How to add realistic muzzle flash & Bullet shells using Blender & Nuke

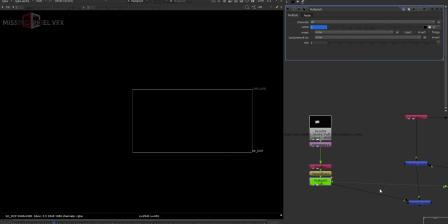So on 21st it will go off, and then if I play, so we get that next element here, which is this one.
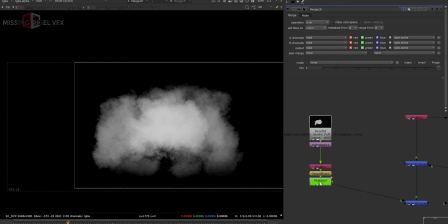Yeah, and then I don't want to keep it on the same direction, so I will just keep it like this, so we get the variation in the gunshot.
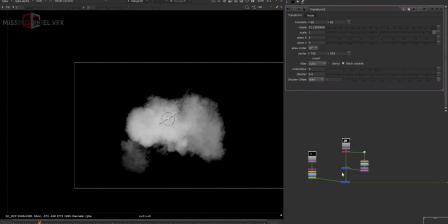And now you can add this on top. Like this is only 3, but you can add it multiple times, like maybe 10 times, so we get that kind of blast or smoke effect out coming out of the gun whenever the blast is happening.
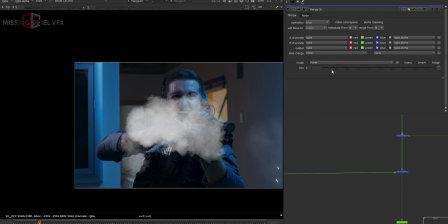And then I'll keep it on plus mode, and I'll just reduce the intensity.
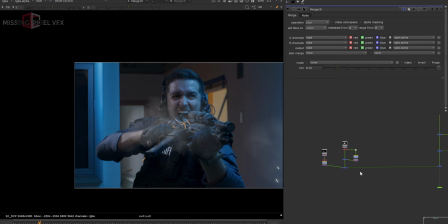I'll keep it very less, and let's bring this using the transform.
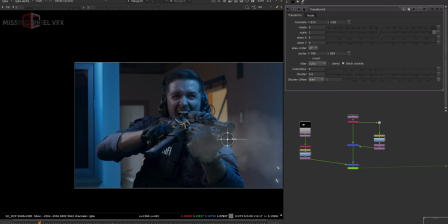I'll bring this whole element on this, and I will track it, or just don't track it, leave it on the shot, because it should be very free.
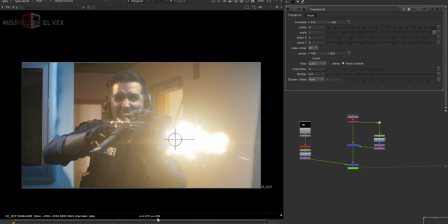We should not feel like it's tracking.
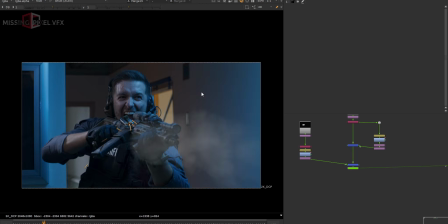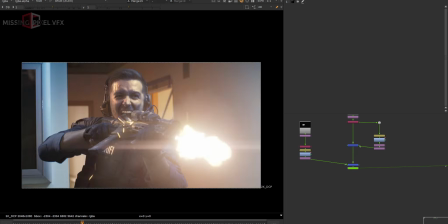So we get that kind of feel here.
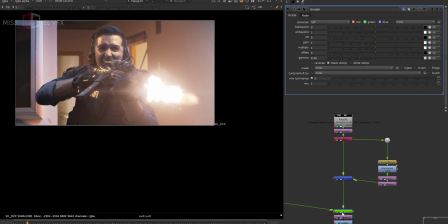So likewise, we can play a lot with the elements. Like it's not only for 3 frames, you can keep it till the end.
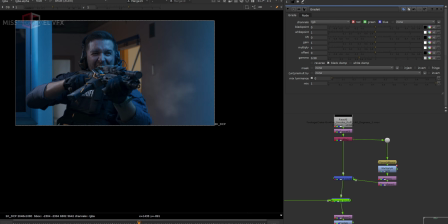Like on the 63rd frame here, we have nothing, so we want to keep one more dust smoke there. So I can use this again, and I'll use a time offset,
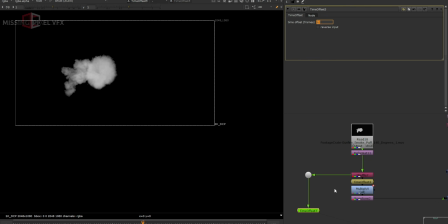and I'll make it 62 and place it here again.
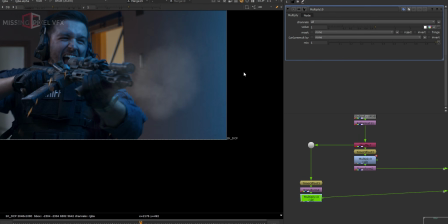And add a multiply, and before 62 frame it will go off, just like that.
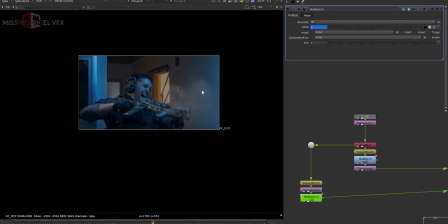just on the last frame we want that kind of hit, and then everything will go off. Now the smoke is floating, so you can do one thing, do a 2D track.
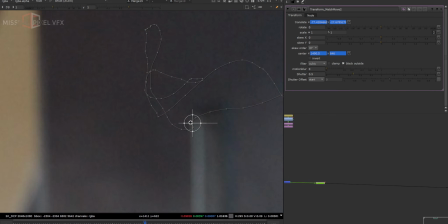So I tracked the wall here. I just took this wall point here and tracked it, and I just placed that tracker to get that kind of whole
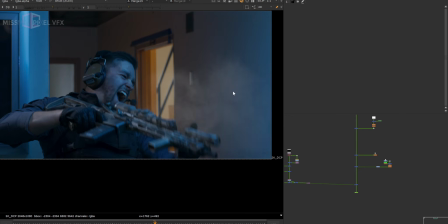the scene track on the element, because that element is not floating in the shot.
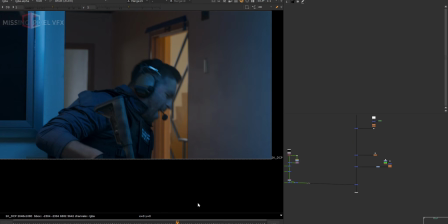If I don't do that 2D tracking, then our shot will look, our 2D element will look very floaty, which is not actually correct. See the difference here. So just add that kind of 2D tracking.
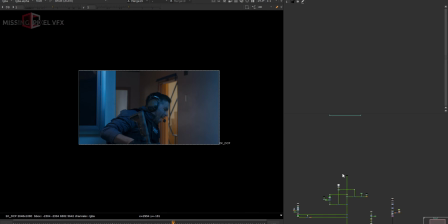I have made my shot look a bit different color here. Like if I go to any frame without the muzzle flash, let's take this as a frame and let's place this.
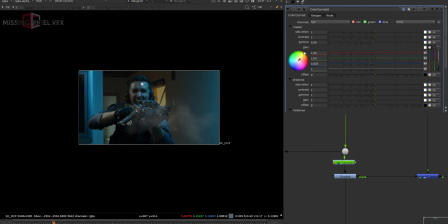I made my shot a bit greenish. I don't wanted a very magenta feel on the shot or very pinkish feel. So I just turned some values down and made the shot bit greener, and to get that kind of cinematic effect.
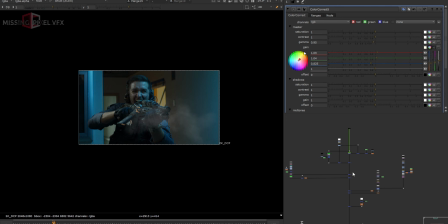So this is the basic idea of doing the muzzle flash work, and the basic idea is very simple: adding the muzzle flash using the correct blending mode,
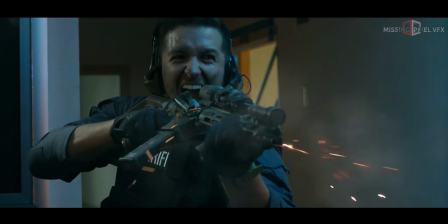using the correct element, adding some overall bloom on the muzzle flash frames and interactive light on the character or on the surrounding areas,
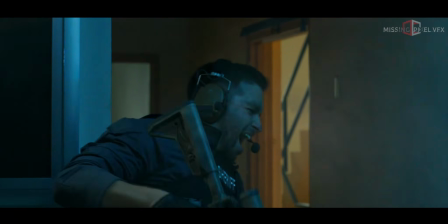and extra 2D elements like smoke or sparks or anything like that, and make your shot look more better.
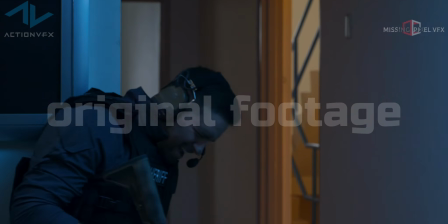And I just wanted to play with my shot, and I wanted to give some more drama to the shot,
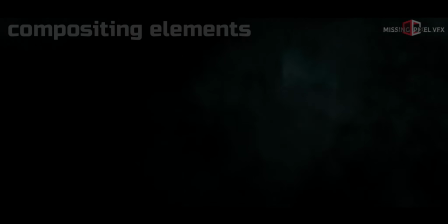so I added these bullet hits and tracers and extra lensing stuff on like grain and overall color grading. But you can keep playing the shot.
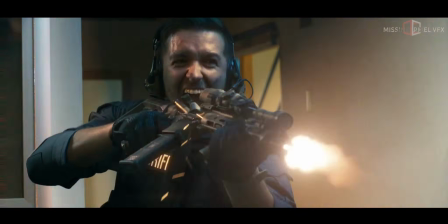And for the elements, I have shared the links.
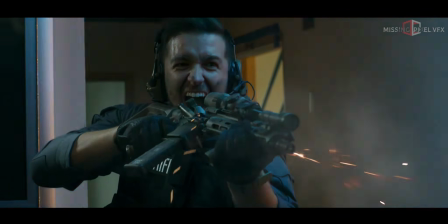All of them are free, and some of the muzzle flashes are too old, but if you want, please comment me and I can send you the file of that muzzle flash.
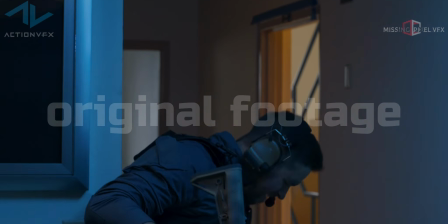And there is one more thing, that if you want the bullet shell blender file, please comment me for that as well.
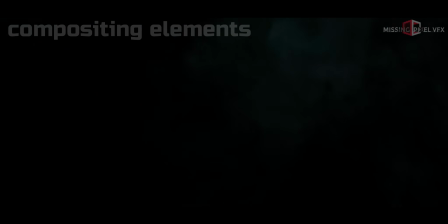I can share you the blender file for the bullet shell track, because doing the object tracking is a bit difficult for the beginners.
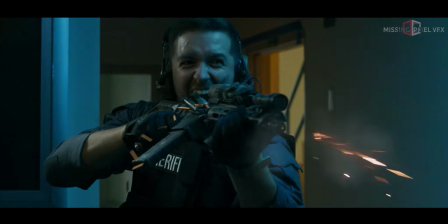So if you want my file, please reach me out and I'm happy to provide that too. And I hope you guys have enjoyed the video.